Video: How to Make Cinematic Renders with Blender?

So apparently you guys want to know like everything about cinematic renders.
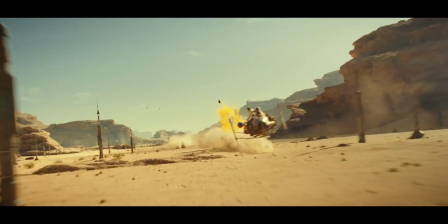4s
I watched Dune movie in the cinema, Star Wars episode 9, not in cinema, and also Foundation TV series on Apple TV+. Now I am qualified to tell you about cinematic rendering. So the first thing is aspect ratio. In cinema we have usually the aspect ratio of 2.39. The width of the frame is 2.93 times larger than the height of the frame. And this is the cinematic rendering aspect ratio. Now you have your nice cinematic aspect ratio, black bars, all that stuff. You have to fill it somehow. So how do you do this? You need a story because cinematic rendering implies the word cinema, which means movies, right? A movie usually has a nice story unless it's like has a four star rating on IMDb.
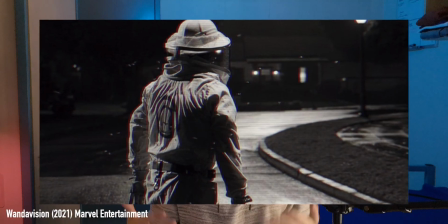47s
What kind of clothes should the character wear? What is the weather? What kind of vehicles wear available on the streets at that time? All that stuff just helps things to be more coherent. For example, let's say I maybe want to make a nice render about the dead star, a tank, then Vladimir Putin.
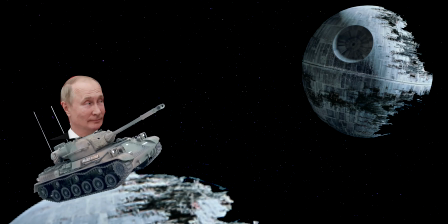63s
I could make them the most visually pleasing render in the world, but story-wise this is just nonsense. Make sure you have like a nice story, a reasonable logic behind what you're gonna do right. Now your story is in place, everything is flowing nicely, you know the characters know what you're gonna do, what you're not gonna do, you don't have any tanks or Vladimir Putin's there. Now you need composition. Let's use references because you know there are a ton of movies Yes, there are a ton of movies out there.
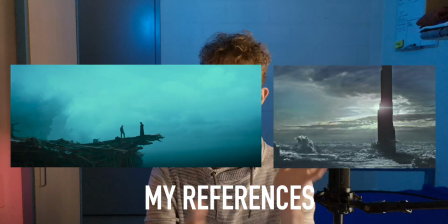89s
Probably there is a movie that is Having the same color schemes, composition, all that stuff that you want to use in your scene Let's look at some examples.
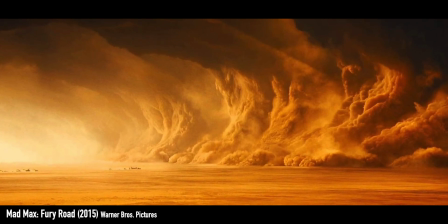97s
For example, this one here is from Mad Max And to see how the composition is tied to the story in a really nice way The dusty thing here is very massive,
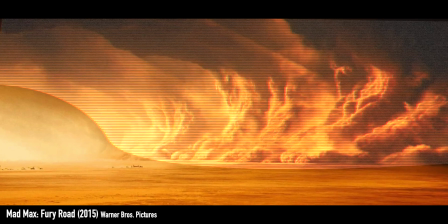105s
very prominent is taking like 90% of the frame okay maybe 65 characters themselves are really small down there this seems simple but actually this is as simple as it is I mean composition just has to show what is the most important thing in the scene what are the most important things
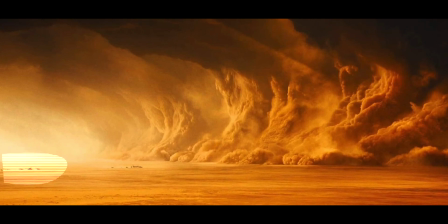121s
in this scene right now from the story standpoint of course the characters riding in the sandstorm and then the sandstorm itself characters themselves take a little little part but to counter that there is a bright spot behind the characters so that they create more contrast and also human eyes see luminosity before they see anything else so your eyes are naturally drawn towards the bright thing there.
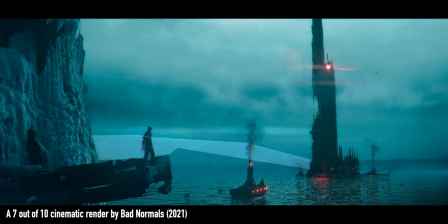144s
Let's look at some more examples. For example here you see there is the mountain line like a faint one but still a faint guiding line towards the
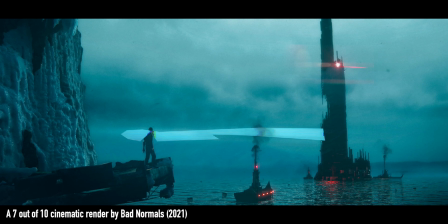151s
tower and also something bright in the sky between the character and between the tower so that everything is clear. I mean immediately you're just gonna look at the bright thing there and after that you're gonna like see okay character tower character tower I understand what's going on here right some other composition types are center composition which you are seeing right here I'm in the center of the frame or for example in Star Wars also you see Leia hugging gray although there are some things you want to avoid with center composition and this is placing things exactly in the dead center of the scene I mean if you really really really want to show like the power of something this is in the center of the
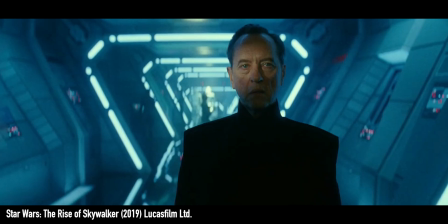188s
seen it might work. So for example in this shot here from Star Wars you see this character has been placed a bit on
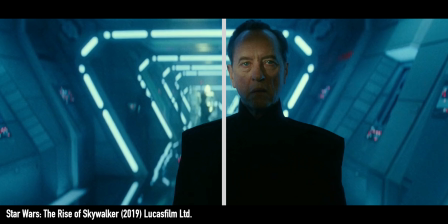195s
the right side of the image and also these triangles are placed a little bit on the left of the image.
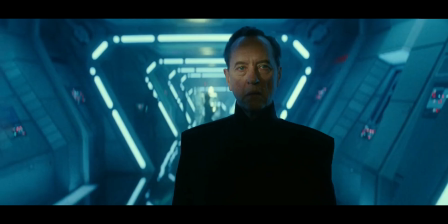201s
If they would be kind of like aligned this would give like a really strong focus on the character but
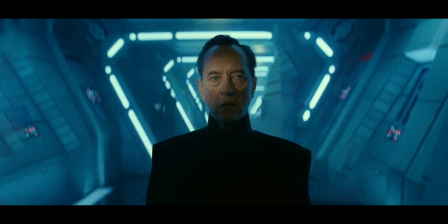205s
he's even not the main character of the movie so this doesn't make any sense to put him in the center like that. So this is something you should avoid when using center composition. There is also diagonal composition for example this one here and also one from star wars you see there is like this lightsaber that is the guiding
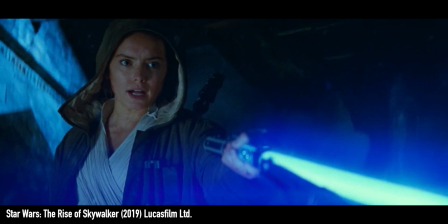221s
line to the character of ray so this is like pointing your eyes towards ray so it makes things very clear right you don't have to over complicate this just make sure that things that have to be visible are visible things that are maybe not so important are not visible case closed you have done a really nice composition now let's talk about lighting and after that color because human eyes see lighting changes before they see color changes. So there is a really sweet example from Star Wars.